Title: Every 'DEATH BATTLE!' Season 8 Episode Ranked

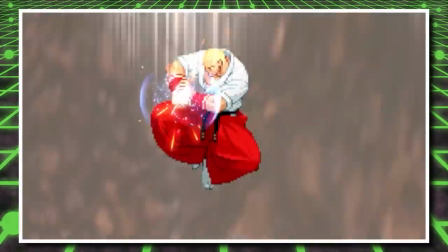(32:48)
And it's also alpha as F for Heihachi's reaction to also getting yoinked in the volcano to prioritize Geese's death over
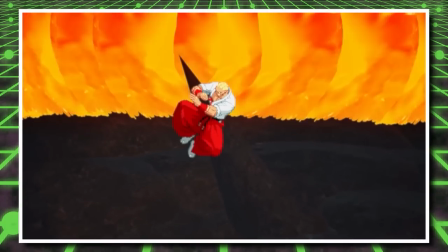(32:53)
his own survival so that he doesn't even attempt to climb back up until he sees Geese's face getting melted off.
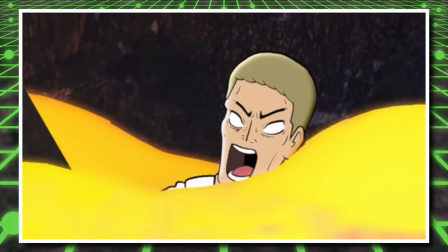(33:00) Lord!
Sure, it's a tad jarring to see the hard cut to hand-drawn animation, but it's a dude's face getting melted off.
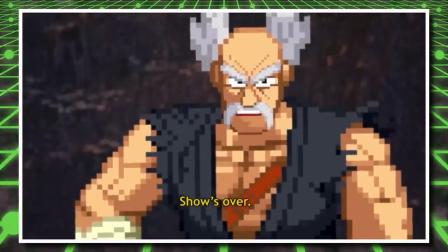(33:06)
Like, come on! And the nice little cherry on top of Heihachi punching the camera, that was awesome!
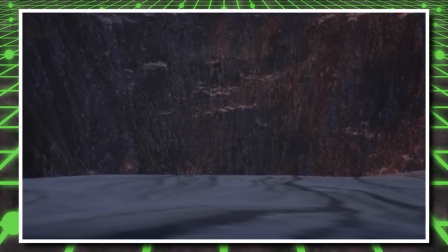(33:10)
Good fight, very good, awesome, amazing, spectacular. This is the 80th time I've had to justify my placement saying I like the rest more.
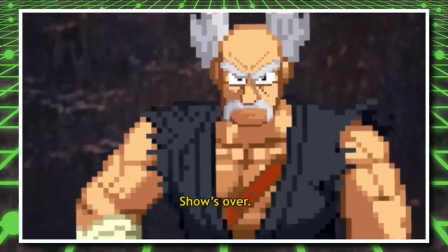(33:17)
Oh dear, oh geez, oh my... Alright gamers, here's where the ranking gets kooky. I haven't said my classic catchphrase, this was the most difficult death battle ranking I've ever had to narrow down in a while, but like... anyways, yeah, deciding my top 6. Not great, because in my opinion, we're in the masterpiece zone, basically. Like, all these episodes are like a 10 out of 10 at minimum. At one point or another, they've each taken the top spot. Except for what actually ended up as my number one pick, funnily enough, but we'll get there. I guess that's one benefit of taking 2 years to do death battle rankings. It lets each season simmer in my idiot head before I declare that Yoda versus King Mickey is my sixth favorite death battle season 8 episode.
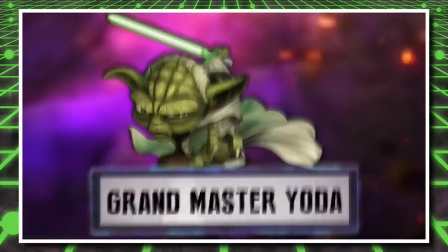(34:00)
You know, in case you were wondering. I remember being blown away when this episode first came out, because holy heck,
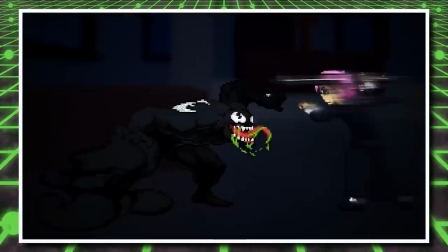(34:05)
the quality comparison between this episode alone and the entire previous season is night and day.
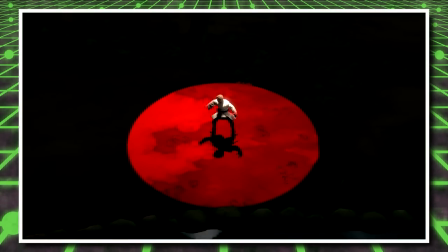(34:11)
Season 7's got its peaks, and I still think it's better than most make it out to be, but still!
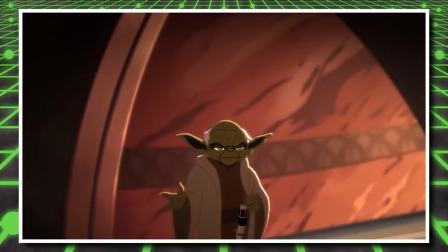(34:16)
However, now that time has passed, I can say that this episode has the most wrinkles out of everything in the Masterpiece Zone.
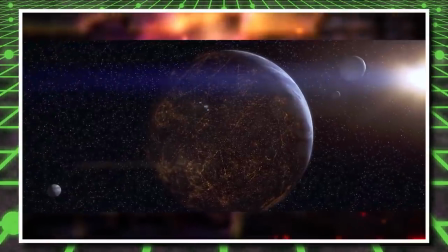(34:22)
Analyses were pretty alright. Phenomenal story coverage, particularly at the end of Yoda's where they cover his worst epic fails in the war efforts,
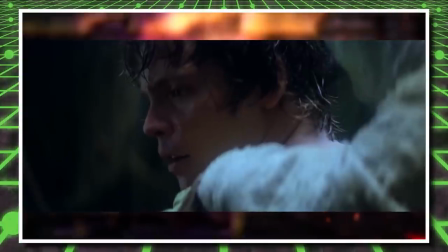(34:29)
only to make a point about how his failure was the greatest teacher for the right pupil and the next generation of Jedi.
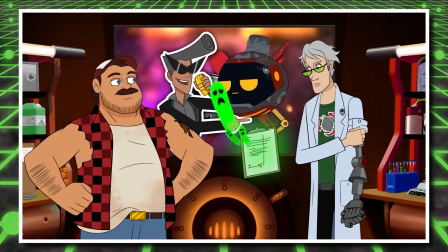(34:34)
Like, that's awesome! It's a shame most of the jokes didn't really click,
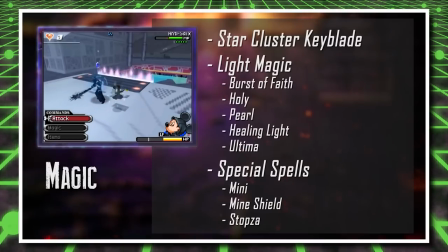(34:38)
and Mickey's analysis in particular just felt shorter with how they just breeze through his skills and okay-ish cutaway, and then just more highlights of his endeavors.
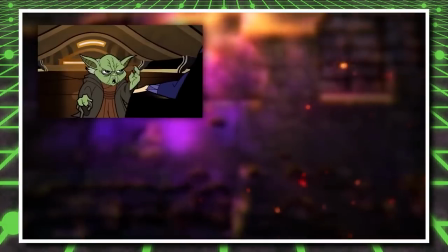(34:45)
I don't know, it was a little weird. Man, it's really awkward I labeled this as a 10 out of 10 when I didn't much care for the analysis, go me.
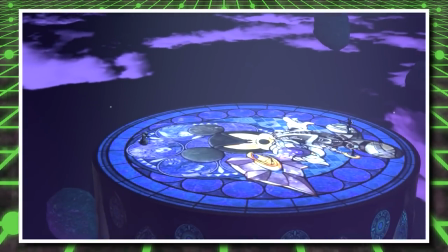(34:51)
But the fight is where things really kick into high gear, but not before I continue being a nitpicky bitch.
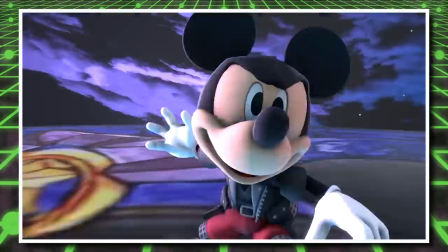(34:56)
It's an SFM battle, which means that, yeah, it's gonna SFM all over the place with some shots like Yoda's lightsaber phasing through the fog, Mickey's nose, whatever this is.
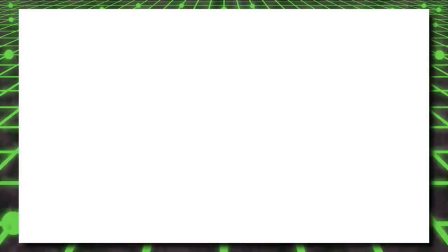(35:04)
And as amazing as the final act is, which, oh boy, we're gonna get to, the actual killing blow being another wide shot explosion certainly is the most wide shot explosion yet, and
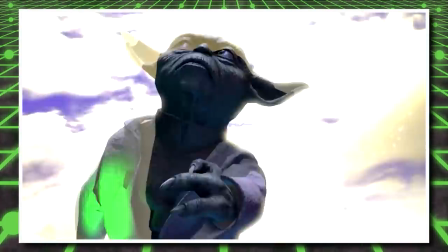(35:14)
wow, we're in the top 6, huh? I mean, it's an SFM fight that plays into all their strengths of using a billion flashy abilities in pretty environments.
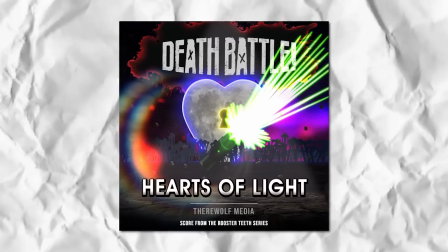(35:20)
What do you want from me? Hearts of Light? Incredible. Sounds like it came directly from Kingdom Hearts, and it works in phenomenally well.
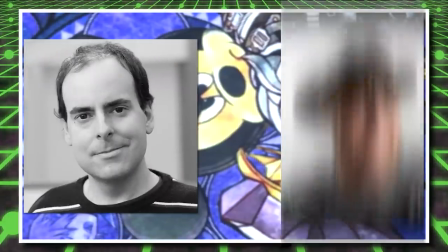(35:27)
Voice acting and dialogue? Also top notch. Philip Sacramento and Keston Howard as Yoda and Mickey have spot on impersonations.
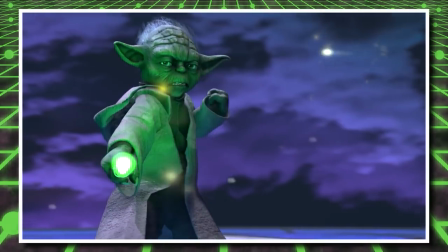(35:34)
And it's just fun to see Yoda's backwards talk interact with Mickey's Mickey Mouse Clubhouse Mickey Mouse speak.
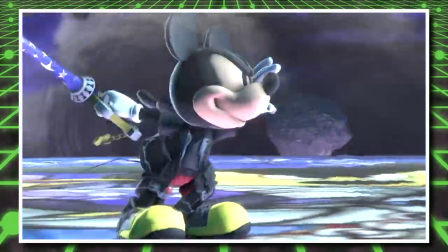(35:39)
Mickey in general has like a wider variety of expressions, which is astonishing, giving that he always has a smile on his face.
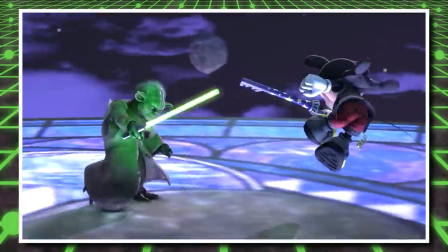(35:46)
They just made it work. It's just a fun showcase of two tiny men flipping and dipping and zipping all around, but the real show happens when Yoda tosses his lightsaber.
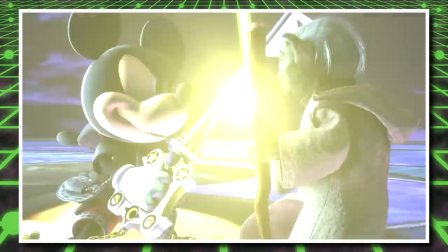(35:54)
But not before smacking Mickey with a stick. That was fun.
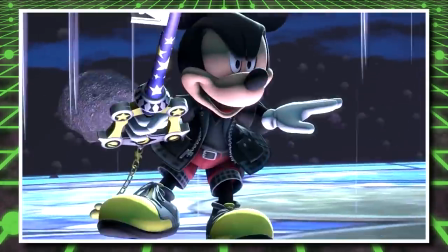(35:57)
It's yet again another amazing showcase of character, since Yoda puts all of his trust in the Force as the music gets all choiry, and now Mickey's on the back foot.
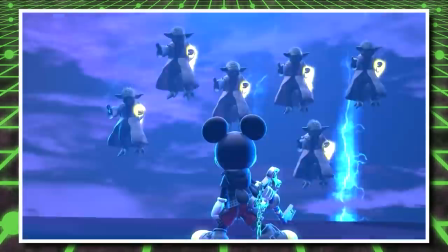(36:05)
Yoda even gets to Doctor Strange all over the place. Now this really is the Disney battle.
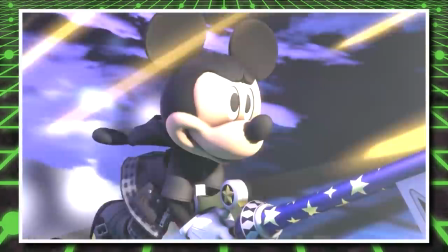(36:08)
And how could I forget Yoda telling Mickey to surrender because he doesn't have the Force on his side, only for Mickey to snap back saying he can try because all he needs is the light.
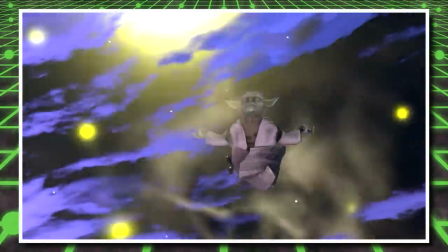(36:16)
All to work in the iconic do or do not line, because I would be stupid to forget about that.
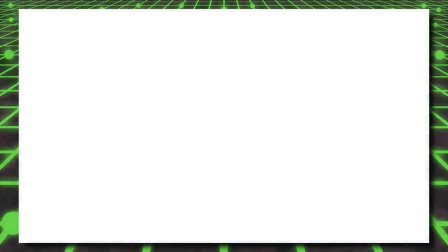(36:21)
And as much as I griped about the explosion, it's at least a different kind of explosion. It's all sparkly and stuff.
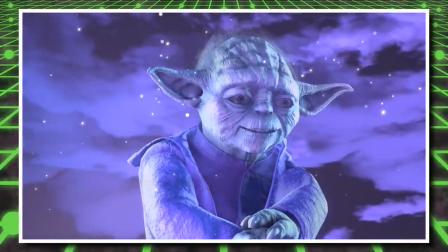(36:26)
But at the very end, they try to fake you out because Yoda's Force Ghost is still there, but he made it so playful and passes on, like, haha, I had you for a second
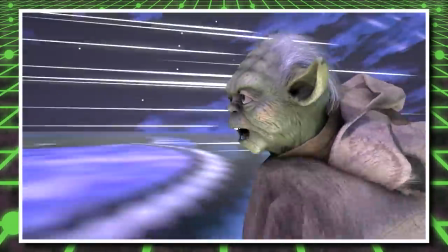(36:33)
there, didn't I? I think one of the episode's biggest strengths is that there were no stupid memes in there.
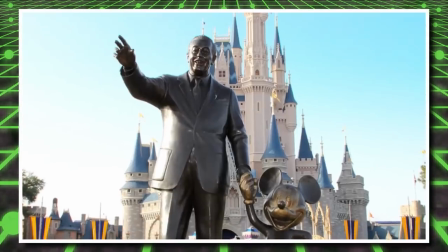(36:38)
Like, they could have easily put in the Lego Yoda death scream or constantly make jokes about the cute little rat guy just tied to corporate greed, ho ho.
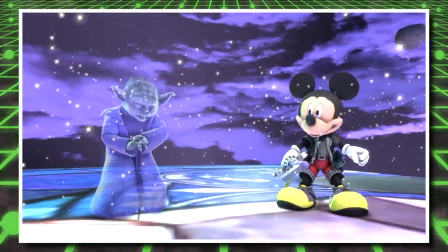(36:44)
I mean, the most we get is what happened, but it's so subtly placed and made sense in context, so allow it.
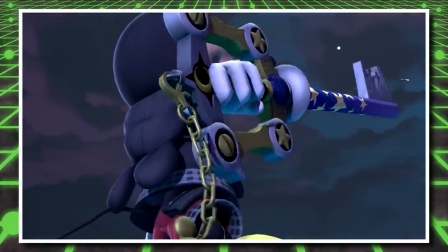(36:50)
This was the last fight that the SFM team did together before they branched off.